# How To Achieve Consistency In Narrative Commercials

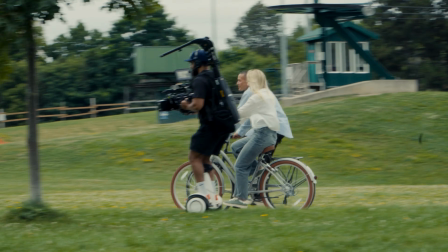Narrative commercials are all about crafting a story. It's your job as a filmmaker to make everyday scenarios visually interesting. We've all been there, trying to keep a scene consistent, wondering why one shot looks different from the next, or just figuring out how to make a scene feel like a complete story.
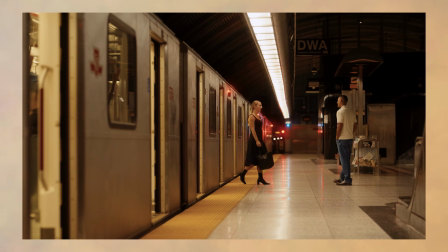Today, we're breaking down how to add shot variety without losing that flow so your scenes feel natural and connected. Whether you're dealing with camera angles, timing, or lighting, we've got you covered. Let's dive into how to make each shot count by breaking down a few scenes in a montage commercial.
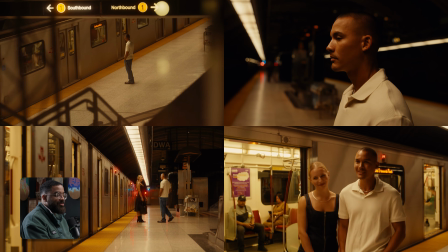What we're gonna be looking at here is a recent kind of real estate commercial. It's a montage commercial of many stories happening at the same time.
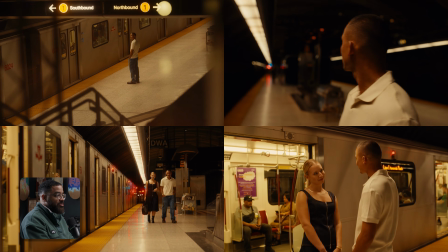That's what the essence of montage is. When you have multiple characters or a single character playing out different kind of scenarios and stories.
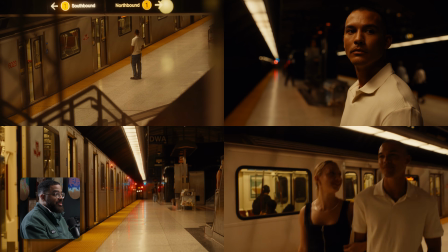In this story that we're following here, kind of down this rabbit hole, is this couple meeting up after work, going on a date, and then having a picnic.
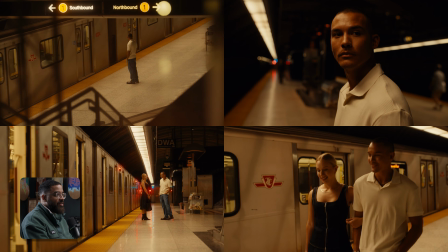To really focus on the fundamentals of how to drive a narrative, especially in commercial work or any filmmaking,
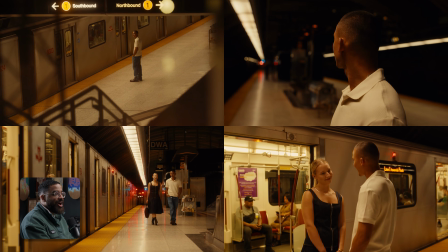and that's basically through shot variety as well as continuity.
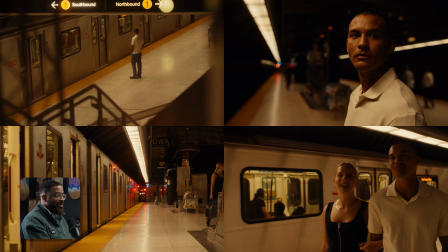And continuity is huge, and it's one of those things that when you see it, you know it's wrong, and when you don't see it, you know that everything just flows properly.
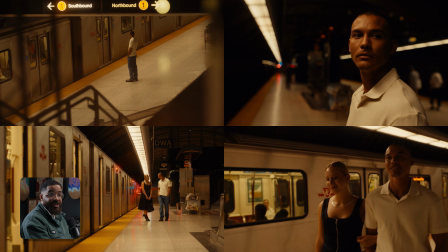And we're gonna get into all those rules and how kind of a rule of thumb, what to do in scenarios and how to really approach a scene, especially when you're thinking about continuity in mind.
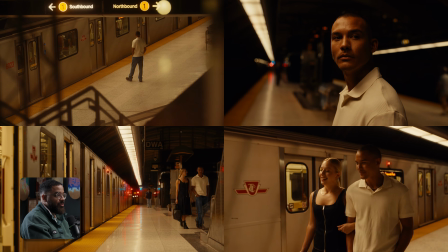So I'm gonna go over how we approach this scene and what we had to do to get the variety of shots,
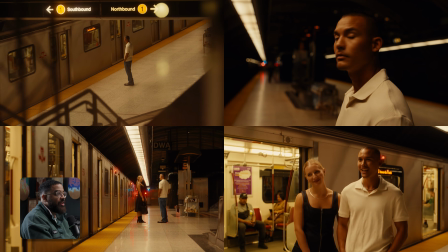and also go over positioning when it comes to lighting as well as continuity. We have our male talent here, his name is Jordan, and then our female talent over here, which is Kat.
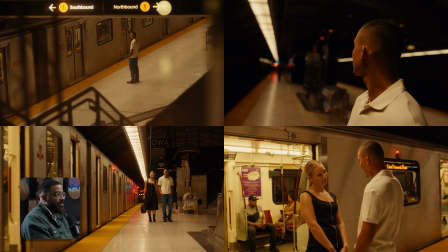So yeah, if we kind of just set the scene, he's waiting here, and then this is just another tight coverage of that.
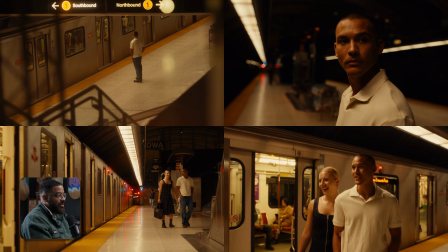Then they meet up and then they leave.
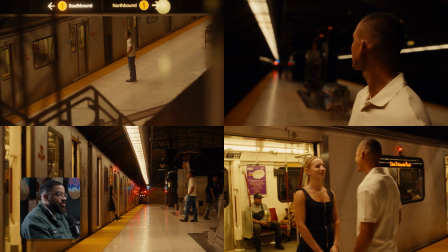So it's just like, how do you go into this to get the best looking shots, as well as creatively shooting this so it makes sense when you get to the edit?
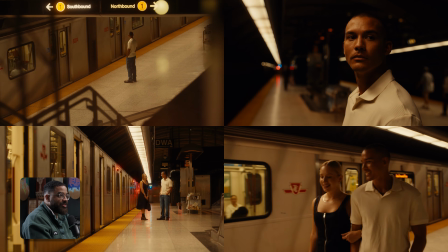Because the biggest thing is, when we've shot a lot of montage commercials, we're like, yeah, that's a great idea, let's shoot it.
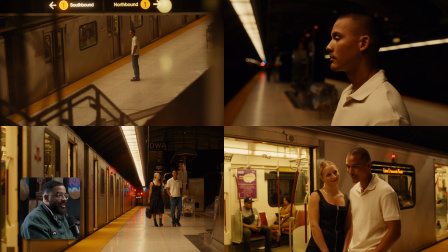And then we shoot it like how we're supposed to. And then when we get to the edit, this doesn't make any sense at all.
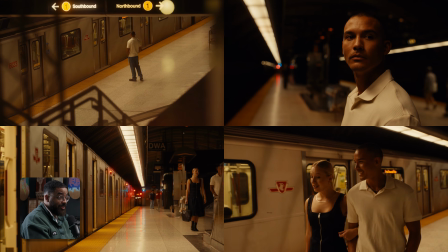And the main thing is getting a lot of coverage and shot variety.
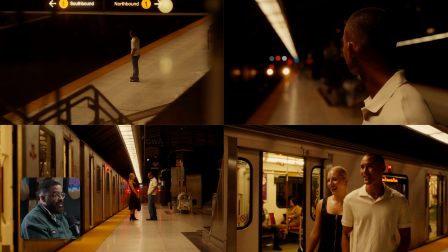If you notice here, we actually have 2 telephoto wides that kind of set the scene and kind of bring you back out in this narrative feel. You have to ask yourself as a cinematographer, especially in narrative commercial work, are you supposed to be inside the action or outside the action?
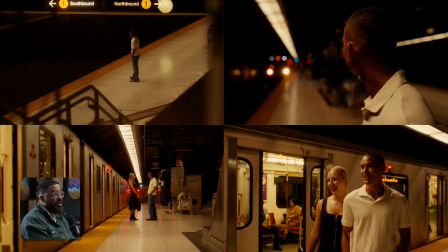And in this case, we kind of have moments where we're inside and outside. So that's the first thing I'm going to explore with this whole setting the scene of where we are. So basically, I want to give some context to the viewer that we are inside a subway station and what I'm supposed to be looking at. And kind of everything is pointing towards my main talent here,
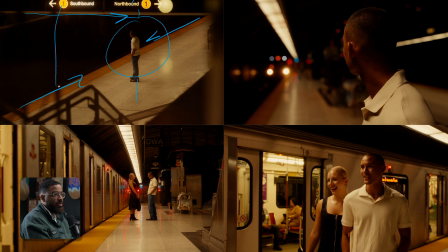and he's kind of in the thirds, and that's just proper composing as well as shooting on a long lens.
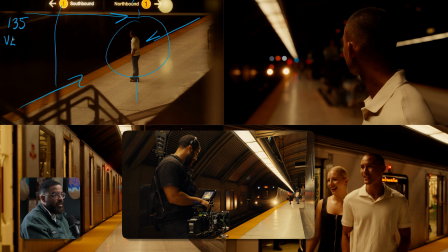I believe here we're shooting on a 135, and this was on the Venice. I'm not gonna go too much into camera settings here because everything was pretty standard.
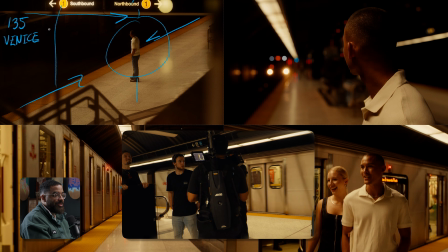We're shooting basically with no lights, just showing up on location.
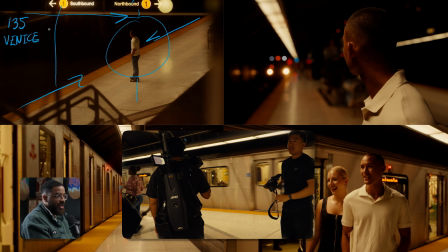We obviously had a permit because we had an easy rig and basically a full crew there, and somebody was pulling focus.
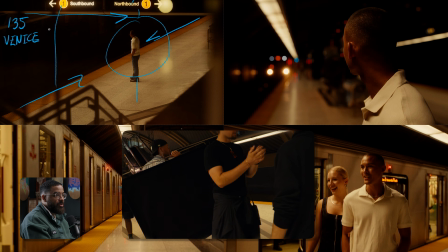And the only thing I really had on standby was a floppy as well as a bounce card, but I didn't actually end up using them.
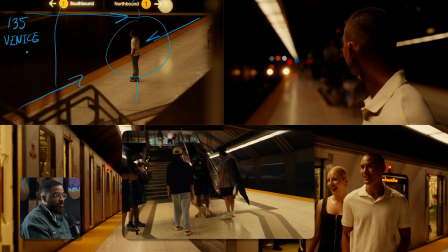And this was just due to talent positioning and just knowing where to put my talent, especially with the lights you're dealing in each scenario.
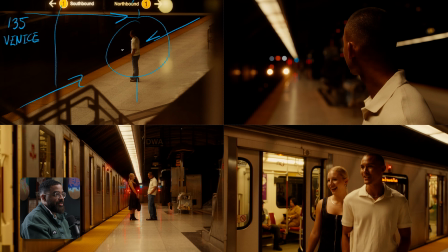So this is establishing the scene of that this character is waiting for somebody or something. In this case, we don't really know if it's somebody yet, but that's what we're going to assume. And then we jump into the sequence to this shot where we see what he's waiting for. And then actually in the edit, you kind of see the lights start to appear here.
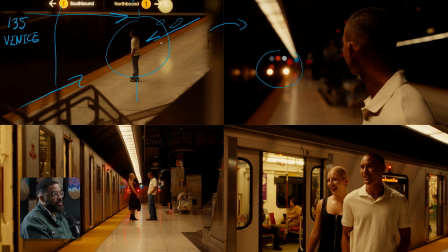Unfortunately, I just don't have this still, but that's just another continuity thing in the edit to say like, oh, the train is approaching. And that kind of gives you a hint. If you didn't necessarily have that hint to kind of portray where we're going to next, those are the little details that really drive a narrative forward and help a scene really feel complete when you're going from shot to shot.
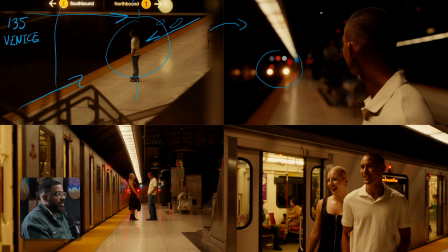Because that's the last thing you want to do where you have something feel incomplete. So we have that train coming, and then this is me jumping up on a focal length. I was usually jumping between a 40 mil and the 135. So at this point, we're on the 40 and we're getting this coverage here.